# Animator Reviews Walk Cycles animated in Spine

hello welcome to this channel I'm Arman I animate 2d characters environments everything in spine for game development so mostly 2d stuff of course the spine is made for 2d animations but yeah let's get right to it we will start from
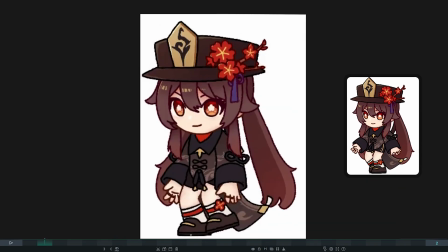31s
this one bow ciao she moves up her feet in a robotic manner
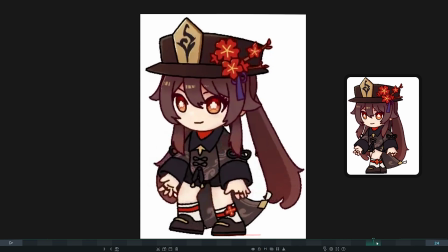37s
as you can see this portion it will go up almost horizontally this is not happening in real life instead you would have a little bit more like this so the hill would go up while the tip is there
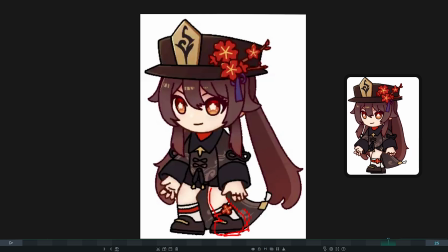55s
tip will continue moving and then we would see something like this at some point the ground is constantly moving and every frame you should see the foot is moving the same distance this is very true for game animations because programmers
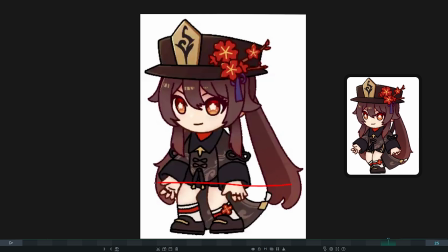74s
are moving your characters in a consistent speed consider that also both feet should move the same distance as you set the distance for your walk animation once you have that aligned programmers can adjust the speed otherwise
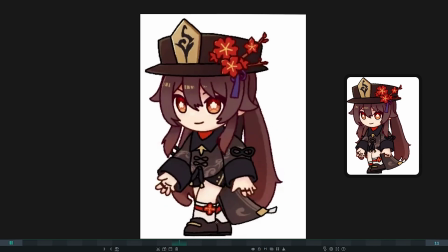89s
the feet will just slide it might not be very noticeable especially if the character is very
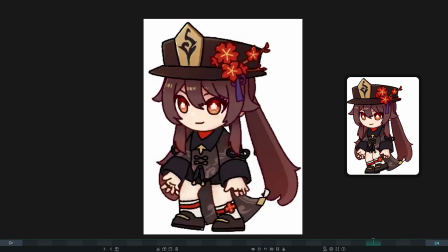94s
small most of animators do that mistake they would add easings to the
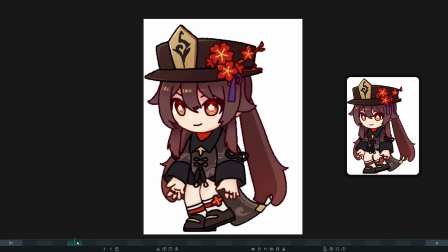99s
feet when they are contacting the ground I don't see how she leans on that
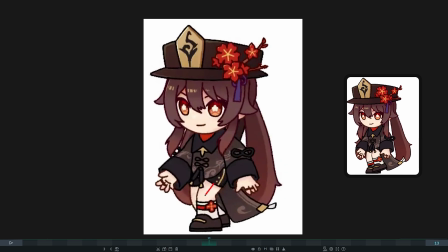104s
leg and how her knees bending this one is a little bit better but the other one
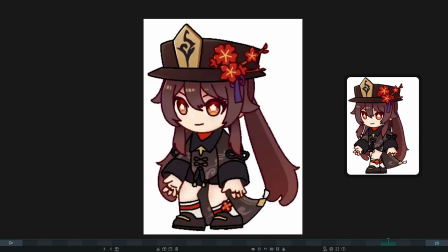109s
is she plants her leg already bent this is not that what happens she would plant her leg straight and then bend her knees and all that will show that the body weight is going down
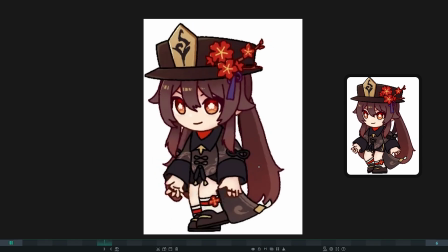125s
on that leg with all that technical stuff you should always think of your character if
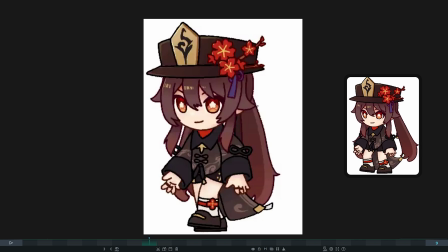130s
it is delivering its essence like its behavior how it is it was designed i see a cute character how can i like enhance that and
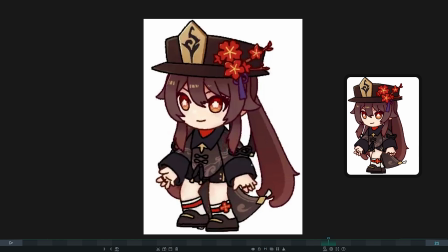142s
deliver that as a final experience you are animating to deliver experience you are not animating to showcase your skills or you are not animating to just animate a standard walk cycle you need to plan everything and maybe
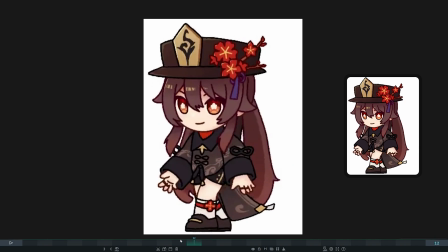158s
find out the key poses that you want to work with maybe walk in front of
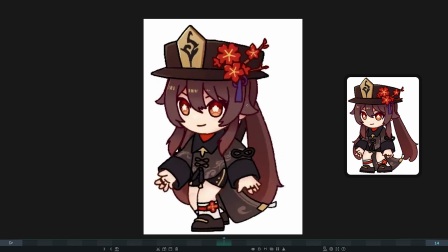163s
the mirror another thing I want to mention here is this hair piece is looking too detached and is just doing a simple rotation in that plane I would like to see more up and down and a little bit rotation
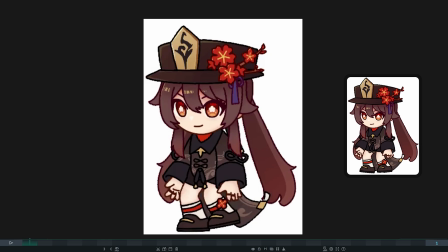178s
you are showing this white area which gives a lot of contrast to us
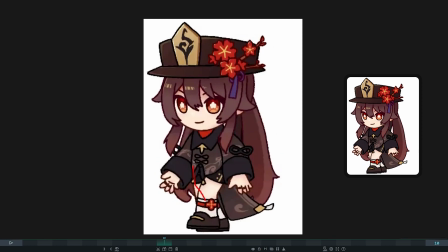183s
and it just attracts this hair looks really detached from her I'm not talking about this hair strand not at all because it doesn't attract too much
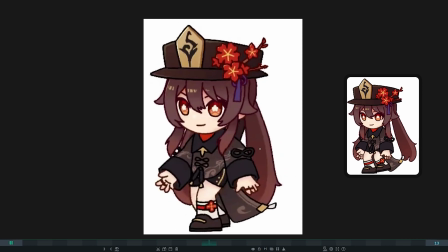192s
but this one really does it looks like a tail or something hanging from her head it's
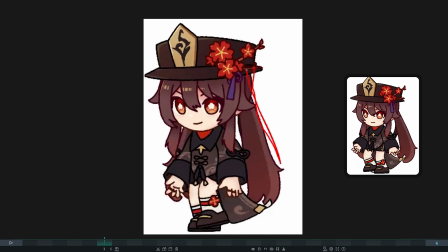196s
not like naturally attached hairpiece yeah about the eyes they need
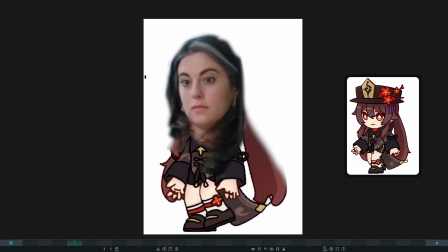201s
to look where she's walking right now she really looks like somebody is controlling her
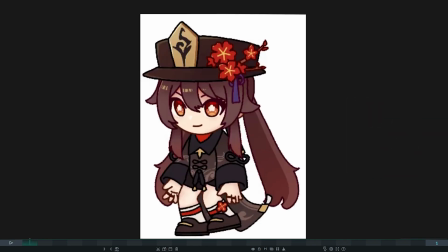206s
let's move forward with saya okay let's start from the feet they are
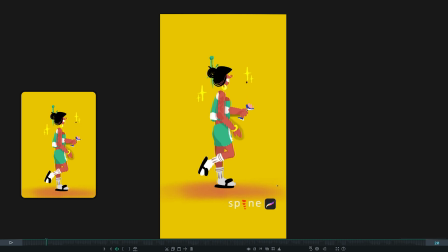211s
going to up all the animals evolve to save energy and this is where you would do because it routine tasks and you would just drag your foot almost over the ground
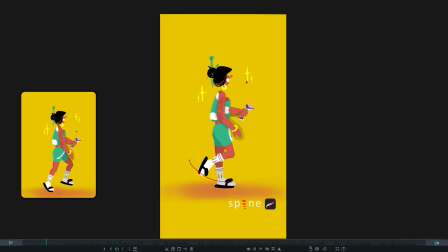225s
to to save your energy if you run you might throw your leg a little bit higher because you actually use your leg inertia and it will go up a little bit but this is not the same here the moment you raise from the ground that your leg is hanging and you would just
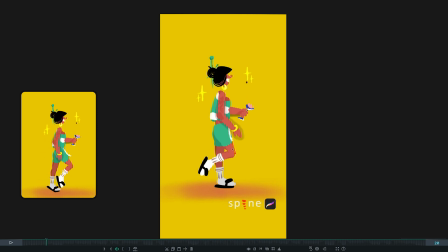243s
use minimal muscles here to just drag it along the only reason you actually bend your leg is because it would hit the ground so you would bend as much as the foot is just a little bit high on the ground i'm talking about standard walk cycle there might be a little bit artistic
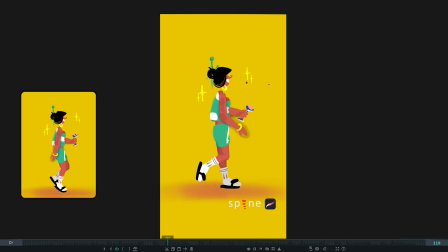263s
cartoonish walk cycles of course but i'm talking about realistic believable standard walk cycle that's something you can start from another Another issue is that the feet are doing this on the ground, something like that. They are just floating on the ground.
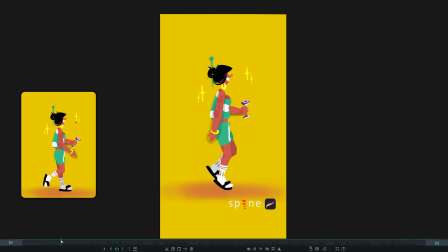281s
This gives us feeling that she's walking on the snow or similar sand, maybe something not solid clearly.
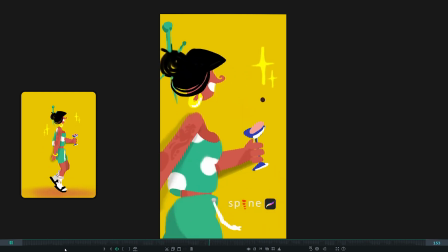289s
I see very weak contact with the ground and it's not believable. So this is your contact point.
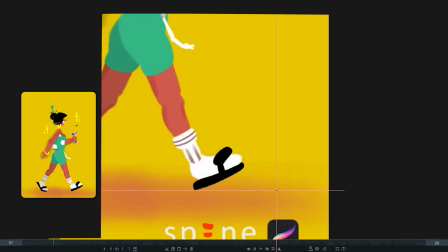296s
I'm looking at this tip. Let's move forward frame by frame.
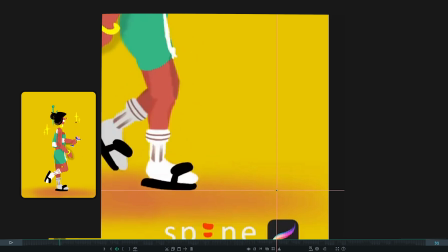300s
we are going down may be fine we are on the ground we went below ground
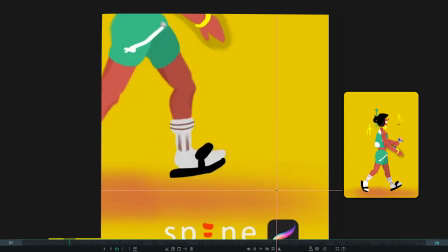308s
we go up and then we just continue that way another major issue is something broken with her up and
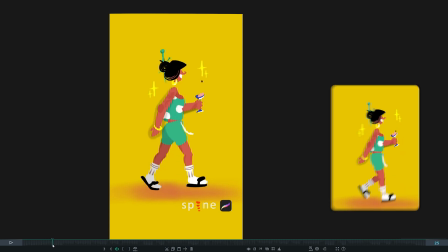316s
down movement here i think it's an error it's not something you just did intentionally because here i can
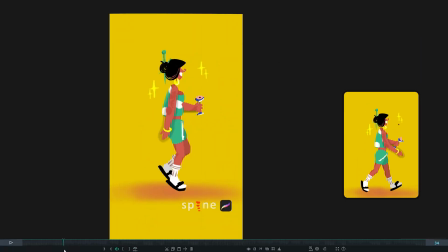324s
see torso and the character going up while her arm is staying there her right arm is staying few frames here at this point look at how fast he's changing the pose here and then she just stays there stays there and
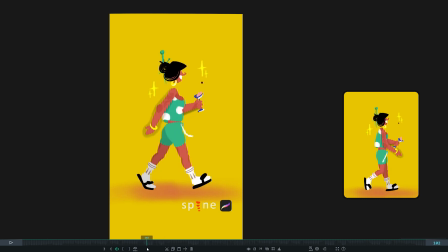341s
goes down normally instead of just switching this far you could make it a little bit in between here or closer to the final pose to show that it is like easing out there i'm not going to comment at this portion not
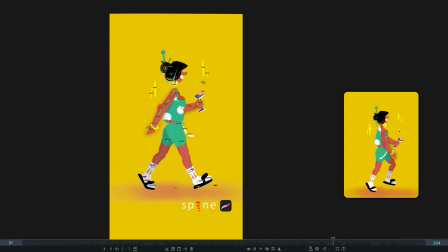355s
related to the walk but i like the detail i really like that and that's actually saving your admission because it gives the character some some kind of feeling what she's doing she clearly is playful and is working very happy and that's what is winning in your case
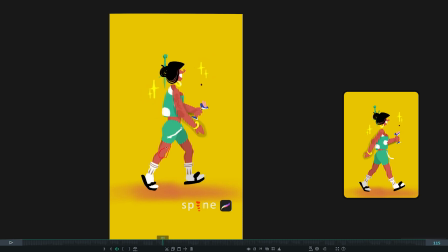372s
also those details help you out i don't like how the knees are designed here um i don't mind the arms actually they look